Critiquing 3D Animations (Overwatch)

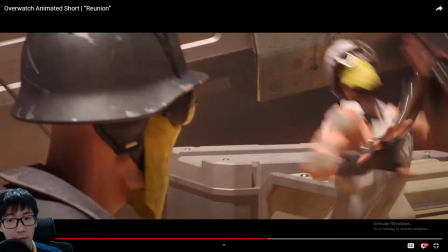[35:23]
There's anticipation of the action for us viewers, and then you see his body curves into an arc,
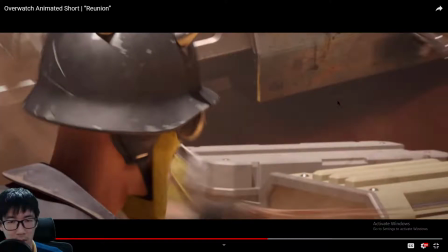[35:30]
and then his motion is arc form.
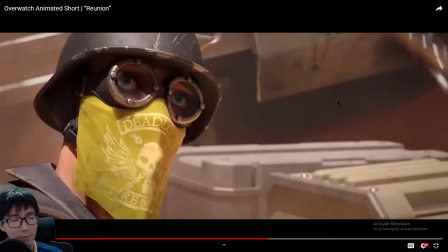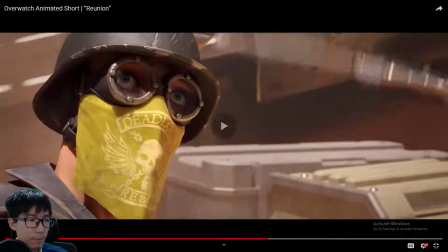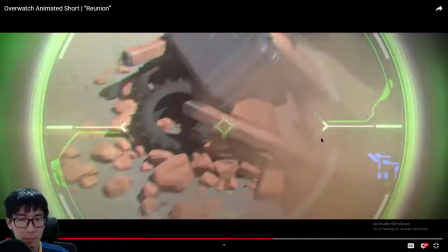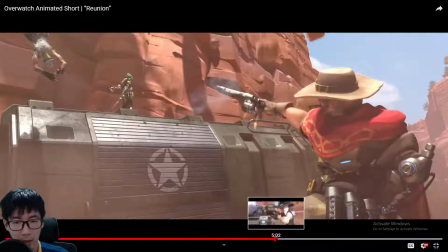[35:50]
This entire sequence here, I don't really like it.
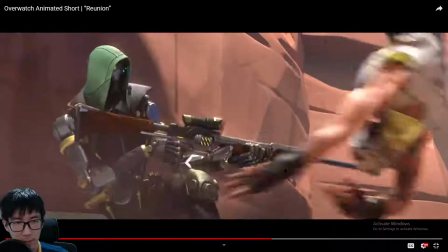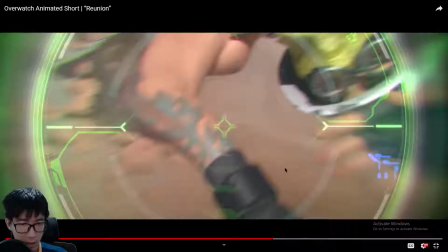[35:59]
It doesn't make much sense.
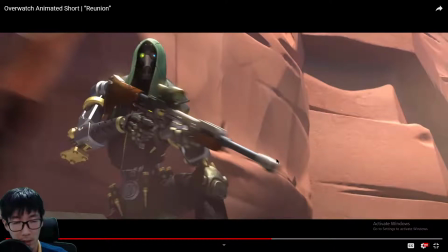[36:07]
Okay, this makes sense. Yeah.
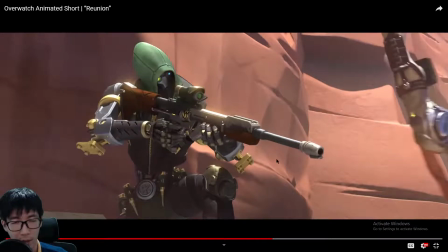[36:11]
And then you look into the rifle, train on your target,
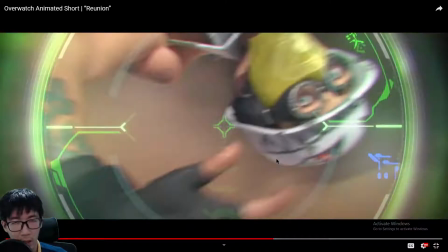[36:18]
and then this guy swings by. Why the hell would you want to follow the guy with your rifle?
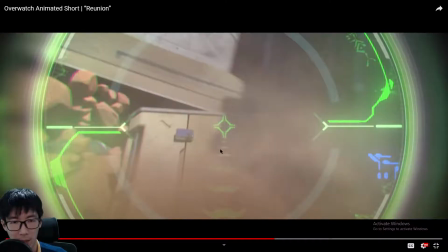[36:28]
And then you see McCree stepping in the background. Boom.
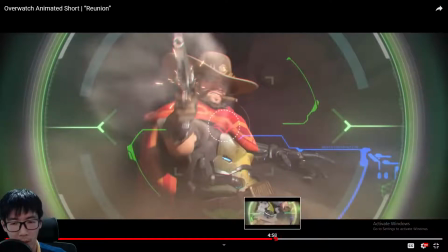[36:34]
It doesn't make sense. What I would have done is, this is good.
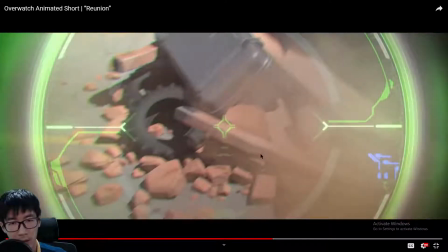[36:42]
Then I will
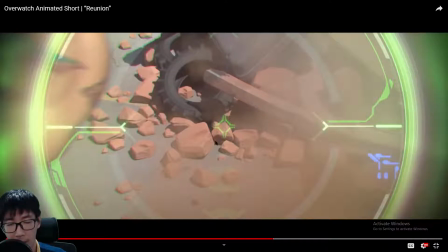[36:48]
have McCree already visible, and then the scope slowly moves to McCree, and then the body swings into the scope.
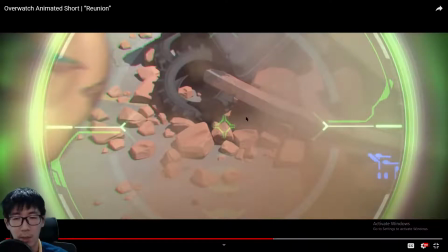[37:03]
Just block the vision a little bit, so maybe the scope goes off a little bit. Then he trains the scope back onto McCree. The body swings by again to block the scope.
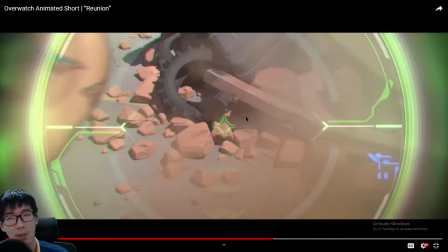[37:19]
And after the body completes swinging, you see McCree aiming at the scope and then bang fire. This is how I would have done. I think that makes more of a
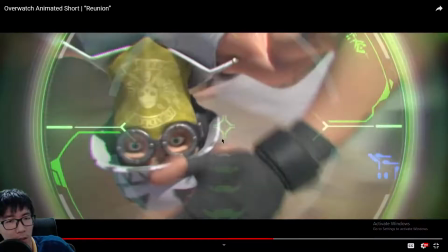[37:38]
comedic effect than something like following the guy. I just don't agree. Like, no one will turn his rifle to follow a guy swinging in the air, especially when it's a teammate, I think. And then you know you have a threat, you have a target in front of you on the ground.
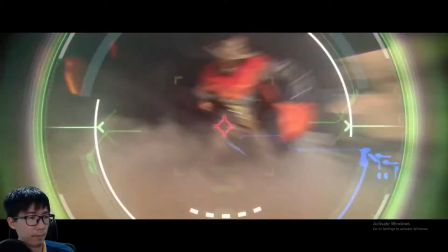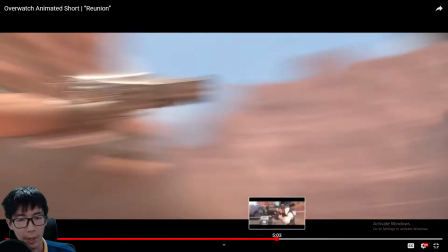[38:03]
The reload here,
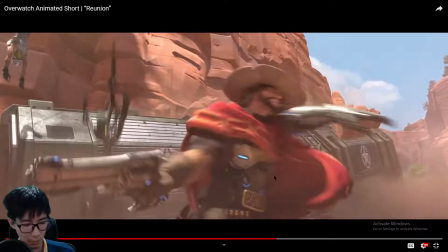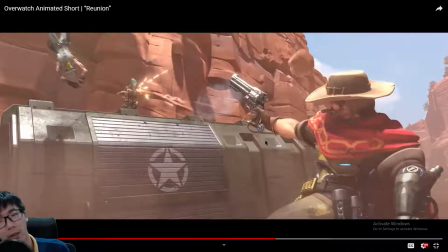[38:10]
there is actually no need to tilt the revolver to have the cylinder fall out.
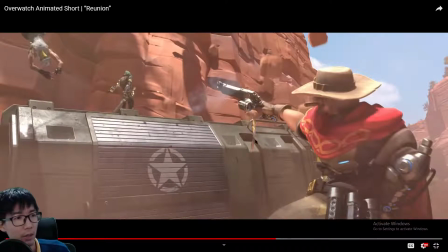[38:20]
For revolvers, the cylinder is actually very heavy. I won't say very heavy, it's quite heavy, that it will drop out on its own. What he needed to have done is to pivot the revolver upwards so the casing can fall out.
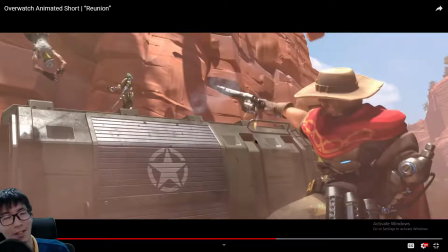[38:36]
At this angle, the casing will never fall out. It will slide back out a little bit, and maybe from some vibration from the hand, 1 or 2 may fall out, but not all 5.
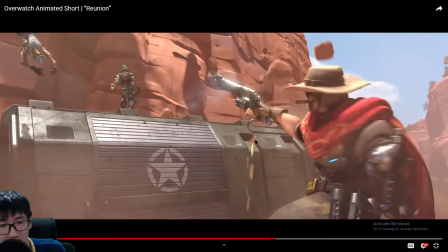[38:50]
This looks like a 5-shot cylinder. Can't really tell. But in the game it's a 6-shot, so okay, let's say it's a 6-shot cylinder.
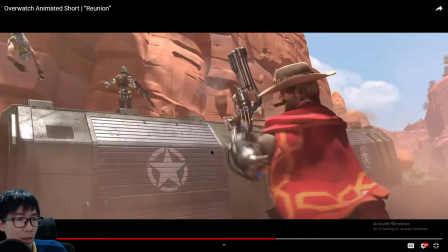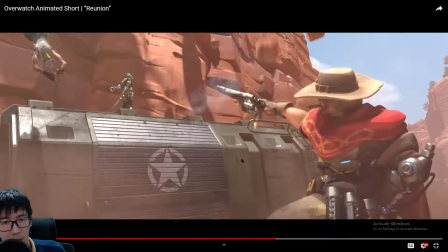[39:08]
So this is practically cheating. But I like how there is a right tilt first before the left tilt. Anticipation of the motion, and then left tilt all the way. And then the rebound.
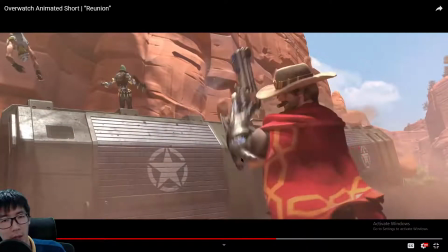[39:24]
And then reload.